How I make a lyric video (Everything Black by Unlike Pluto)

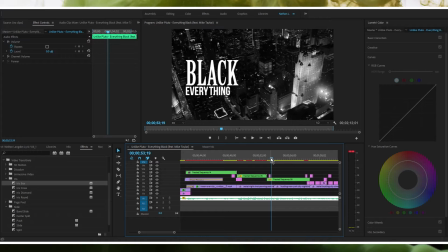So you better believe I know this word for word. And there's not that many lyrics anyway, so you know. So this part here is my favorite part, one of my favorite parts in the entire video, the way this all flows.
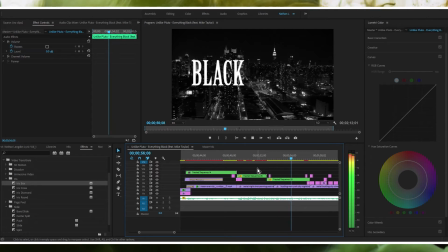Black everything black, black heart, black keys, black diamonds, black out, black everything black.
And I actually like that part where I did the inverted thing.
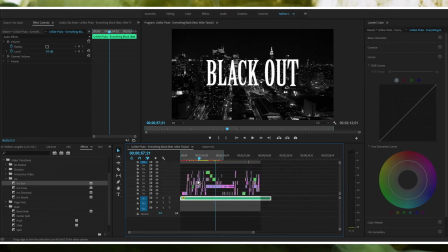That's the part that I was trying to do in the other parts here and here, somewhere around here.
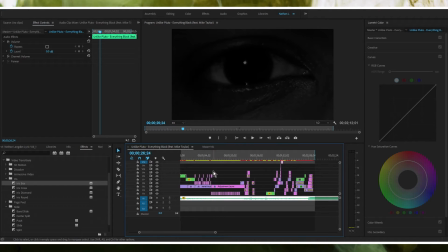Those were the parts where I did the twitchy thing. That's what I was trying to do. But I did it right here.
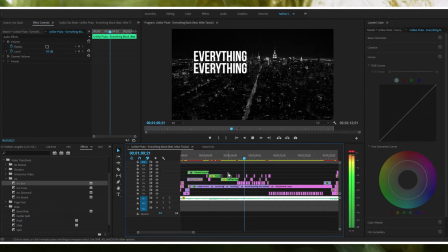Black out, black everything black, black everything, everything all, black everything, everything all, black everything, everything all, black everything, everything black.
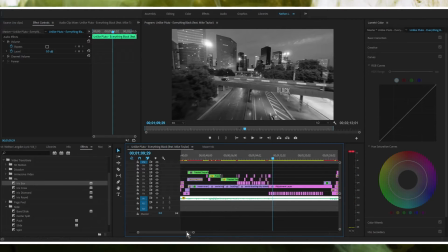Yeah, and this part, not much to see here. This is one of my least favorite parts, mostly because I was trying to do motion tracking and I was failing epically.
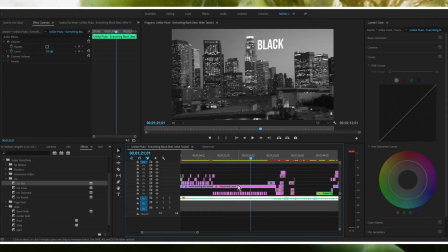You see, it's obviously slipping. I was trying to do motion tracking, and it's a lot easier in After Effects, but I couldn't do it in Premiere Pro, so I tried to emulate it, and I failed epically.
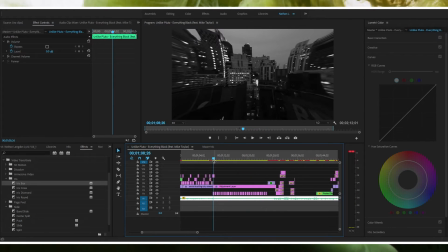But since everything's going so fast, you can't really notice it. Yeah, my least favorite part of the entire video for sure. And, you know, it's instrumental, so there's not much you can do in terms of moving the words around, because there's not really any words here, so I just had to use the word black over and over again.
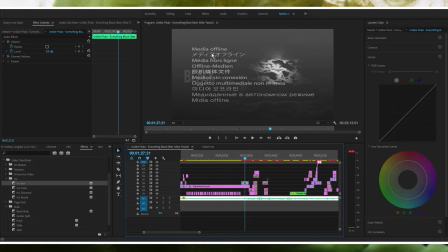So you've got this shot again, and there's a picture of a tower here, I'm pretty sure.
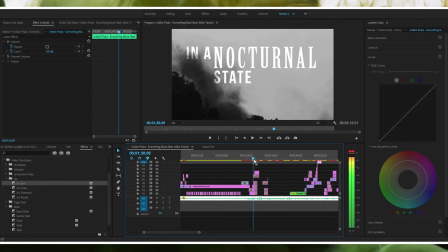I believe that's what it was. And this part's, you know, pretty standard.
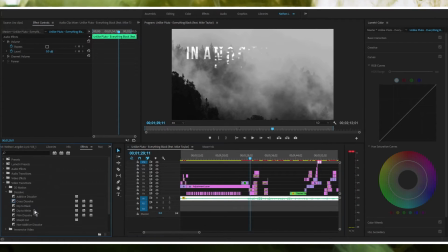This was just like a dissolve. I'm trying to remember what it was. I don't know why I'm looking over here to find it.
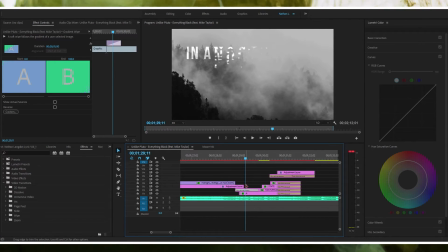It's in here. These things. Gradient wipe. Yeah, so this is a gradient wipe transition.
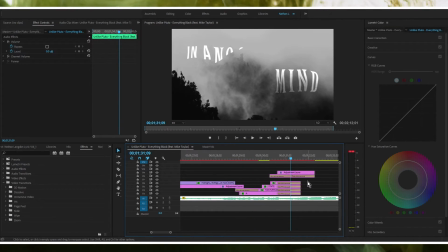Bringing all these words in here. As soon as the word mind comes in, I believe it is a turbulent distortion effect.
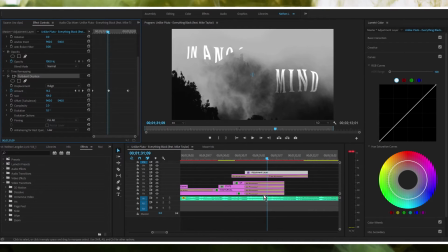And this is a pretty standard distortion effect. I don't want to go too much into what that is. So yeah, that's how that worked.
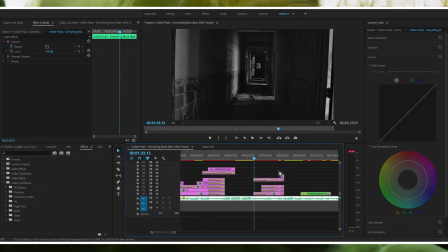So we get to this hallway part here, which I'm not really sure entirely what I did here.
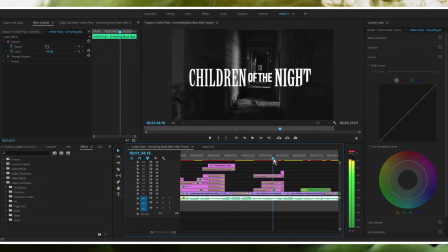I can't remember. Okay. So, you know, just standard stuff here, more transition stuff.
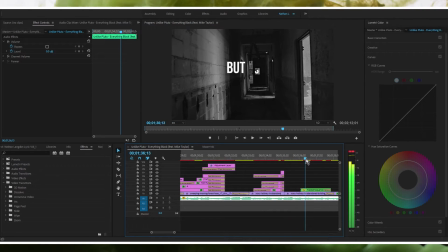Another invert thing. This part, I don't know what...
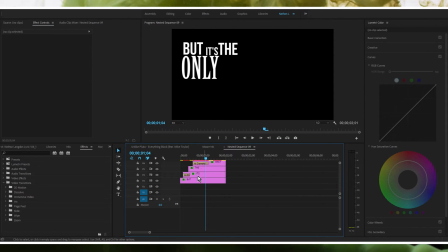Okay, so I've always meant to look into this one. It looks like it's motion tracked here, but it's actually not. It's an optical illusion.
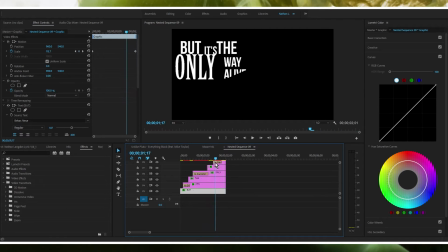Okay. Yeah, I see what's happening here. So everything is scaling up at different speeds, so it gives like a perspective effect. And then I don't know.
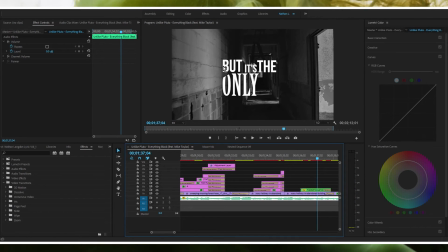No, it is an optical illusion because it looks like all of the words are kind of like moving side to side a little bit, but they're actually not.
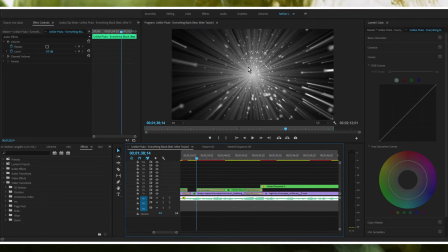It's an optical illusion. Yeah, so this part was pretty cool. I had this kind of like black hole stock footage. It doesn't look like a black hole at all, but sure, we'll pretend it looks like a black hole. So we go through this here.
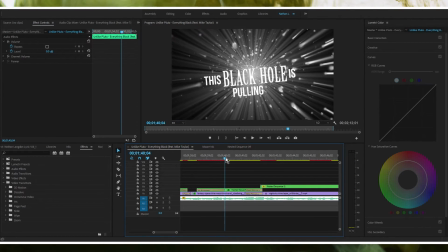You've got these words here, this text, and it's slowly rotating, and it's in case you don't notice, I've got a lens distortion effect again affecting this text here. It's moving the outer edges of the text outward, and then everything that's in the center, it's pulling it inward.
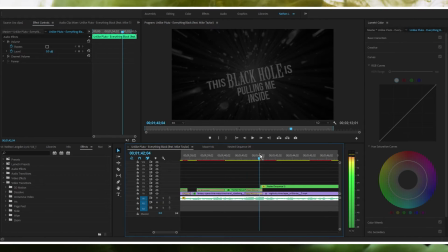So, you know, it kind of emulates what it would look like if it were going into a black hole, which was pretty cool. Now, the only thing I didn't like about this was, watch this T here.
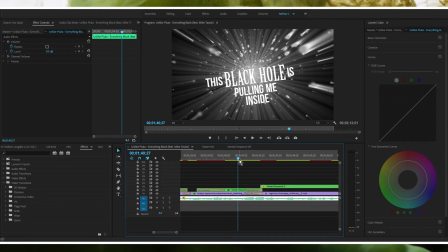You see how it's like jittering? That's one thing I discovered about the lens distortion is if you're going to use it in this way, never use it slowly. because if you use it slowly, it's incremental. The value for the lens distortion is incremental.
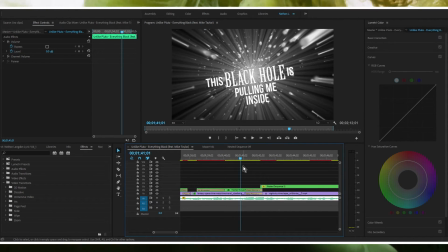So like if I go frame by frame here, you can see it's jittering because it's incremental. So here's 89%, here's 90%, here's 91%. That's what it looks like.
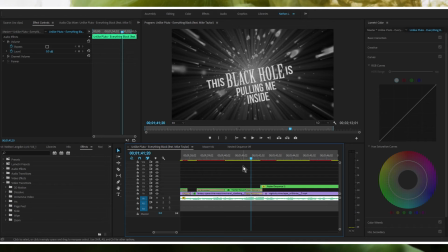Here's what 92% looks like. It's not gradual enough, at least.
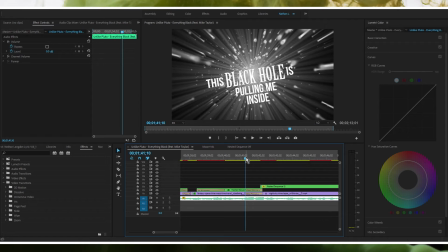So if you want to use that effect, use it quickly.
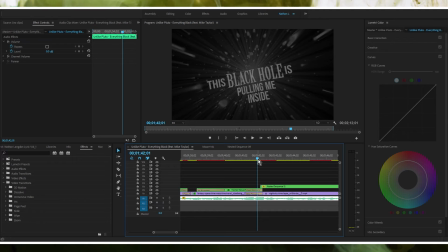That's just an example of where you would not use lens distortion, if you're going to use it really slowly and gradually like that. And then this is my favorite part of the video. Velocity does not just apply to position and scale, like I was using it previously.